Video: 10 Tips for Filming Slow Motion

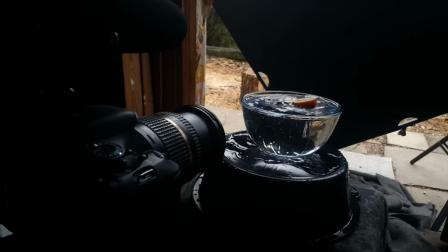(0:00)
This week we're looking at how to film slow motion, and later on why we might choose to use it.
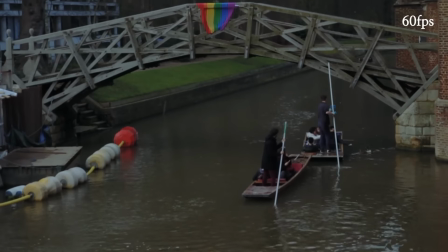(0:05)
So I think a good place to start is looking at what we're actually filming. Plenty of shots won't actually look that different in slow motion, it's all about movement.
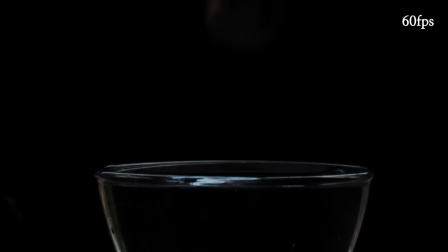(0:14)
So sports are well suited for slow motion, water splashes, and of course things being destroyed.
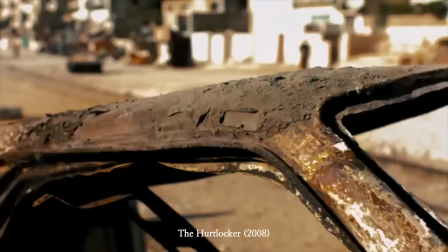(0:23)
Now filmmakers have built on this idea by finding lots of creative ways to use slow motion to support the story they're trying to tell, but we'll get into that after we've covered the basics. So a regular film camera records motion like this, 24 pictures or frames per second.
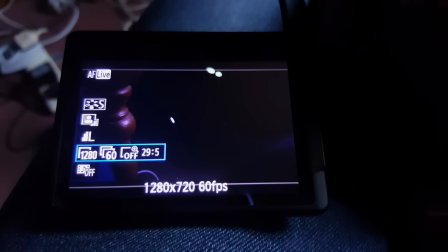(0:39)
But if you dig into the menus of most modern cameras, you can often choose a higher frame rate, like 60 frames per second or 120.
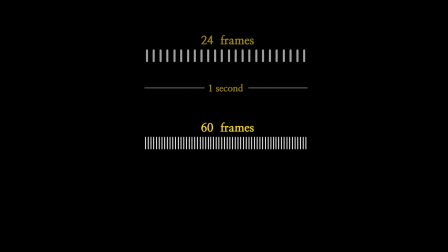(0:47)
Now when we stretch out all of those extra frames, it takes longer to watch what we've recorded. One second of recording lasts more than two seconds, hence slow motion.
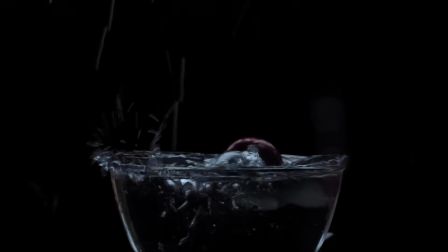(0:57)
So we go from this to this.
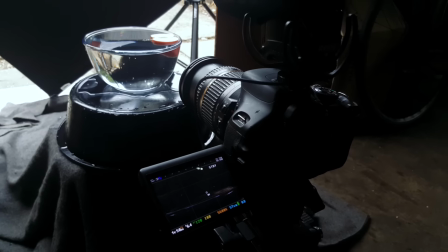(1:06)
Now that was filmed on a Canon T3i at 60 frames a second, which is what I'll be using for this video,
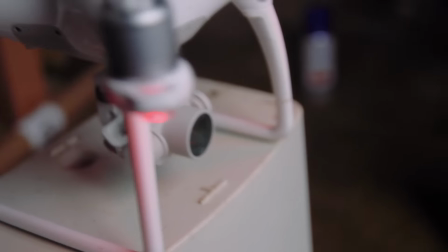(1:12)
although there are a couple of shots from this drone which can film 120 frames a second,
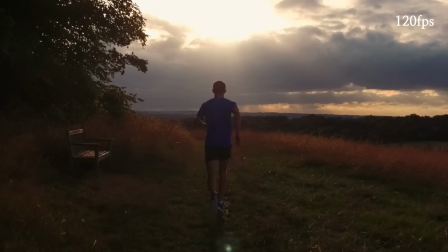(1:17)
5 times slower than normal speed. Now the last practical thing before we get into the creative is to think about light.
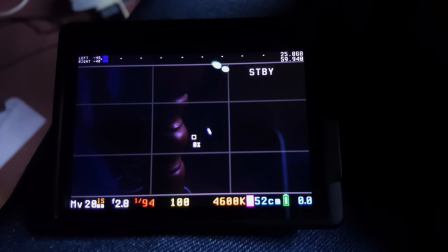(1:23)
Since we're recording more frames, we end up with a faster shutter speed, and so the sensor doesn't pick up as much light.
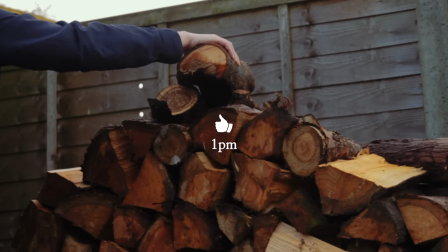(1:30)
Now, daylight should be bright enough for most shots, but as it gets dark, it's going to be harder and harder for the camera to record a clean image.
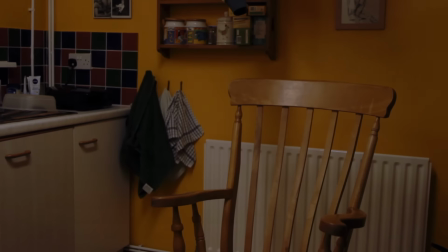(1:38)
So if we're shooting indoors or at night, we'll probably need to add artificial light, but be careful,
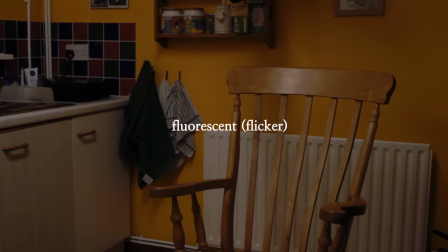(1:44)
some lights will flicker at higher frame rates, so make sure you test them out first. So there's the basics, now let's get to the important stuff.
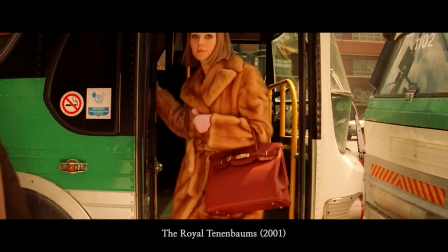(1:53)
Slow motion has been used for all kinds of different scenes and one that we've all seen is when time slows down.
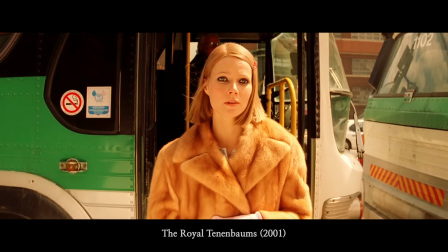(1:59)
Nothing else seems to be important anymore, the character is awestruck.
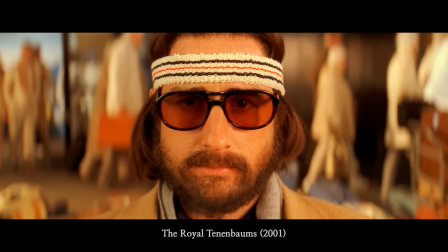(2:03)
It's a visual representation of love at first sight or just physical attraction.
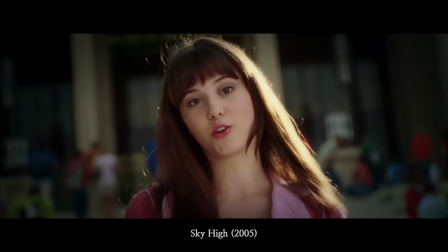(2:09)
Now using slow motion for these kind of scenes has become a bit of a cliche, so these days it's mostly just used for comedic effect.
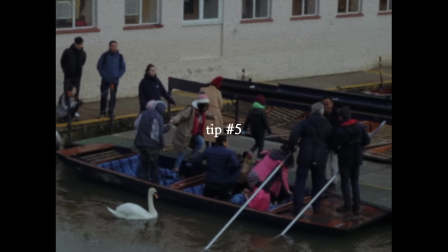(2:17)
But even more common than that is to use slow motion to make an action scene a bit more epic.
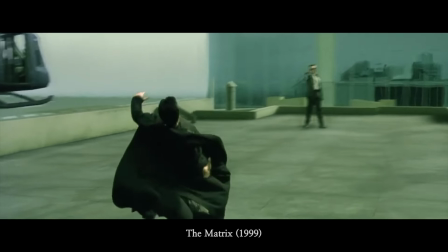(2:22)
Most of these stunts would just be a blur if they happened in real time, so slowing things down gives us a chance to appreciate how impressive this is.
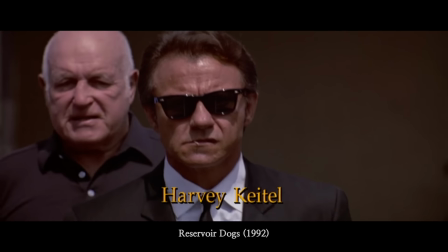(2:30)
Plus I do think there's something inherently majestic about slow motion when it's used in the right context.
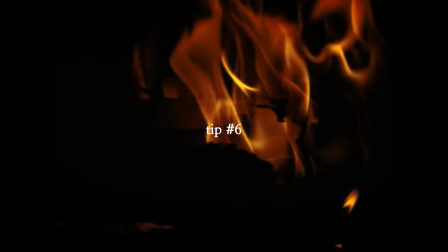(2:36)
Now I think it's interesting to look at how filmmakers approach the topic of death in films.
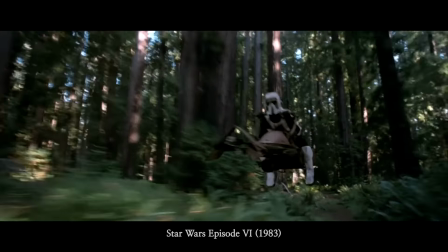(2:41)
When an insignificant character is killed in a film, the audience typically doesn't care that much.
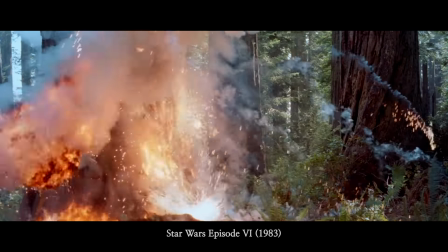(2:47)
We don't know much about these characters, sometimes they're completely anonymous and it all happens very quickly.
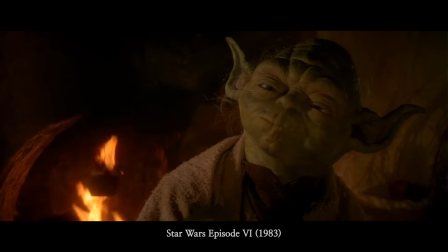(2:55)
So when a significant character dies in a film, you'll notice it's handled very differently.
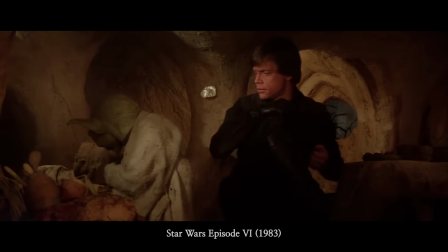(3:01)
Firstly, we've already got to know them throughout the film, but even during the scene where they die, the audience are usually given plenty of time to experience it.
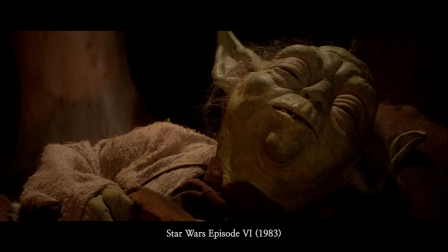(3:09)
There might be close-ups so we can see how they feel.
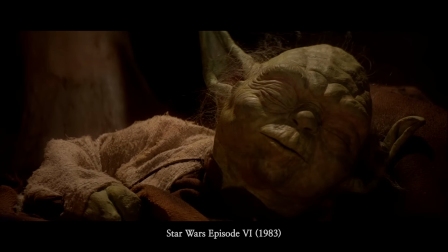(3:12)
We might hear their final words, see them struggling to hold on, or in many cases, they use slow motion.
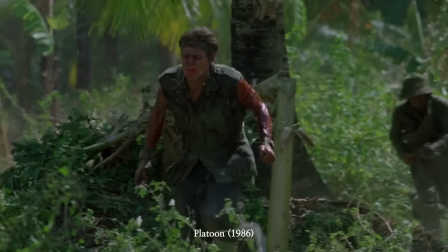(3:20)
Now, of course, this isn't a rule, you don't have to follow this, but just think back to some of the character deaths that have hit you the hardest.
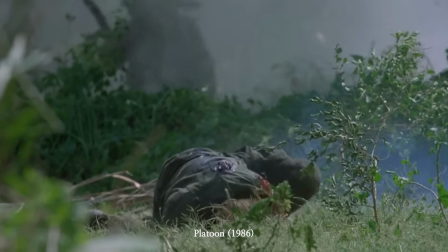(3:28)
Now, I'm guessing that they didn't happen as quickly as this.
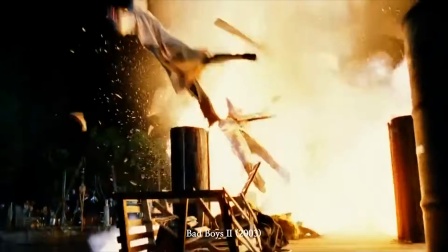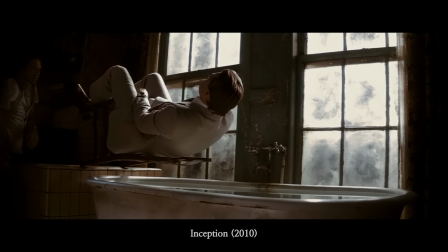(3:36)
One of my favourite uses of slow motion is in Inception, where not only does the water look amazing in slow motion, but it's actually a central part of the story.
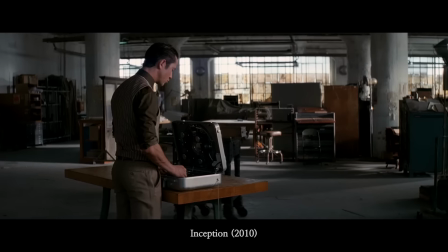(3:45) Five minutes in the real world gives you an hour in the dream.
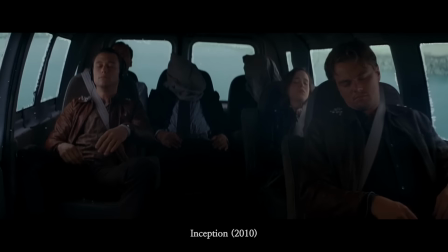(3:49)
And so throughout the film we go back to this slow motion shot which reminds us that the real world is much slower than the dream world that the characters are living in.
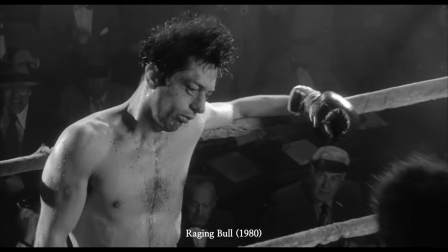(3:58)
Now we've seen that slow motion can be used to heighten the intensity of romantic attraction or adrenaline fuelled action, but it can also work with fear.
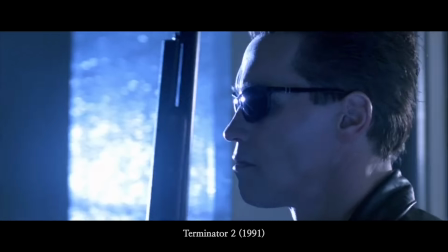(4:07)
In this scene the character sees what she thinks is the highly dangerous killing machine from the previous movie.
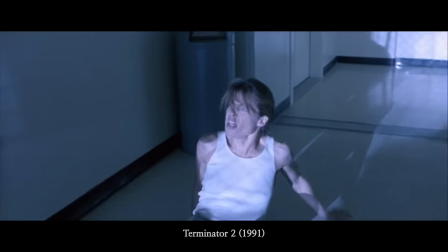(4:16)
Now, I think the slow motion really helps to punctuate this moment, it helps us to see just how terrified she is.
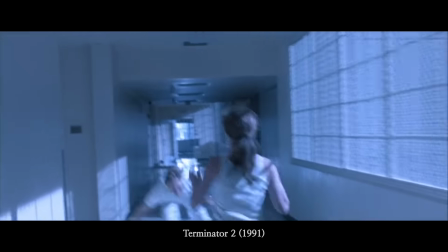(4:22)
But we shouldn't give it all the credit. Most of the fear that we see comes from her reaction, her body language,
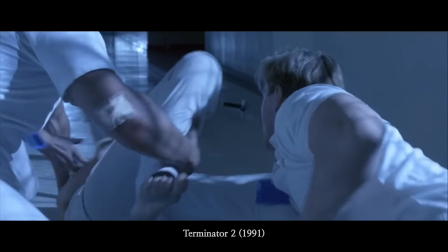(4:29)
face expressions and the fact that she actually turns back towards the people who moments before she was trying to escape from.
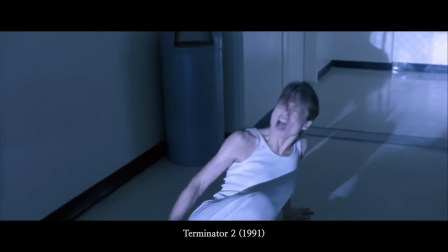(4:37)
That tells you a lot. The point is that the slow motion is really only supporting what was already there in the script and from the actors.
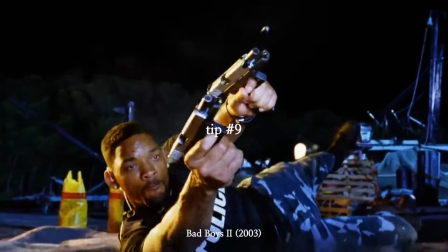(4:44)
And that's true for all of these examples. Now one thing you'll notice if you watch those films is that most of them still use sound in the slow motion shots.
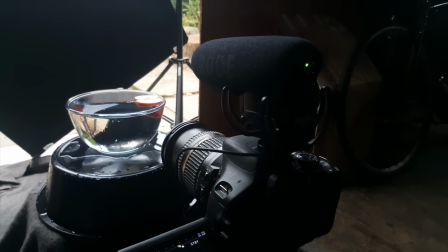(4:52)
So when I'm recording slow motion I like to record the sound either with an on camera microphone or with a separate audio recorder,
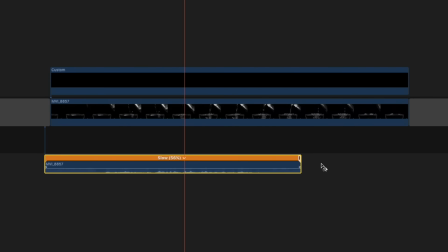(4:59)
and then I slow down the audio to match the video which will also lower the pitch.
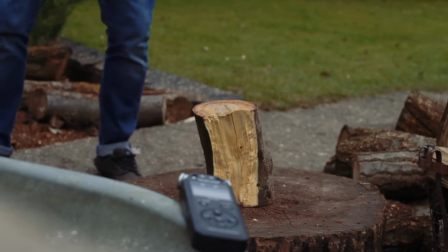(5:05)
Now of course that doesn't always sound the best, it's often worth recording our own sound effects,
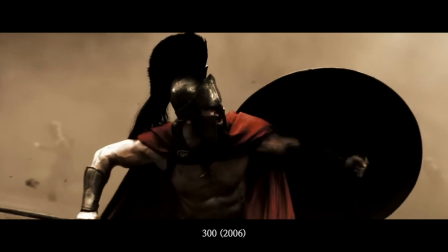(5:09)
and And have a listen to 300 if you need some inspiration for sound designing slow motion scenes.
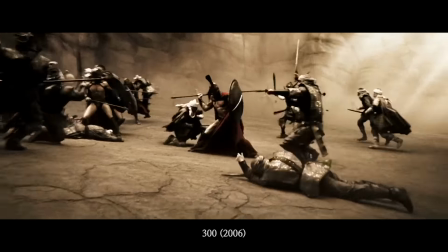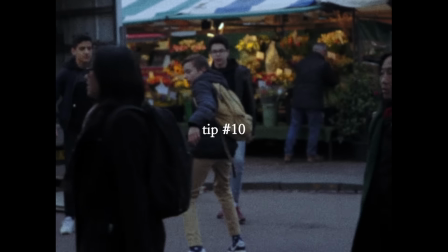(5:20)
So last of all I just want to say be careful with slow motion.
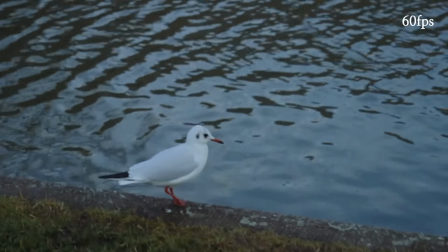(5:24)
Since most modern cameras can film slow motion, it's tempting to use it just because it looks cool, whether it supports the story or not.
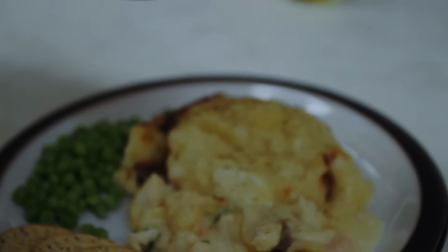(5:32)
I think it's like pepper, sure you can put it on any food and it will spice it up, but that doesn't mean we should put it on everything.
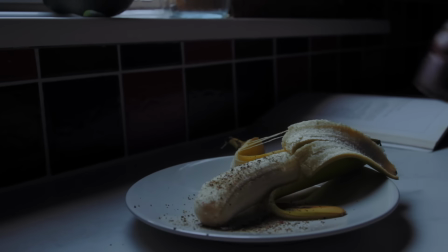(5:40)
But who am I to say that? Really, it's up to you, and your tastes. My name's Simon Cade, this has been DSLRguide, and I'll see you next week.
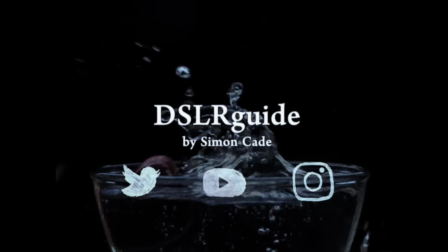(5:50)
By the way, if you'd like to use this music for any of your projects,
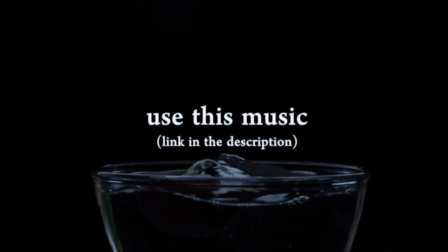(5:53)
then there's a link in the description which will get you 50% off this track and four of my other songs. Okay, thanks, bye!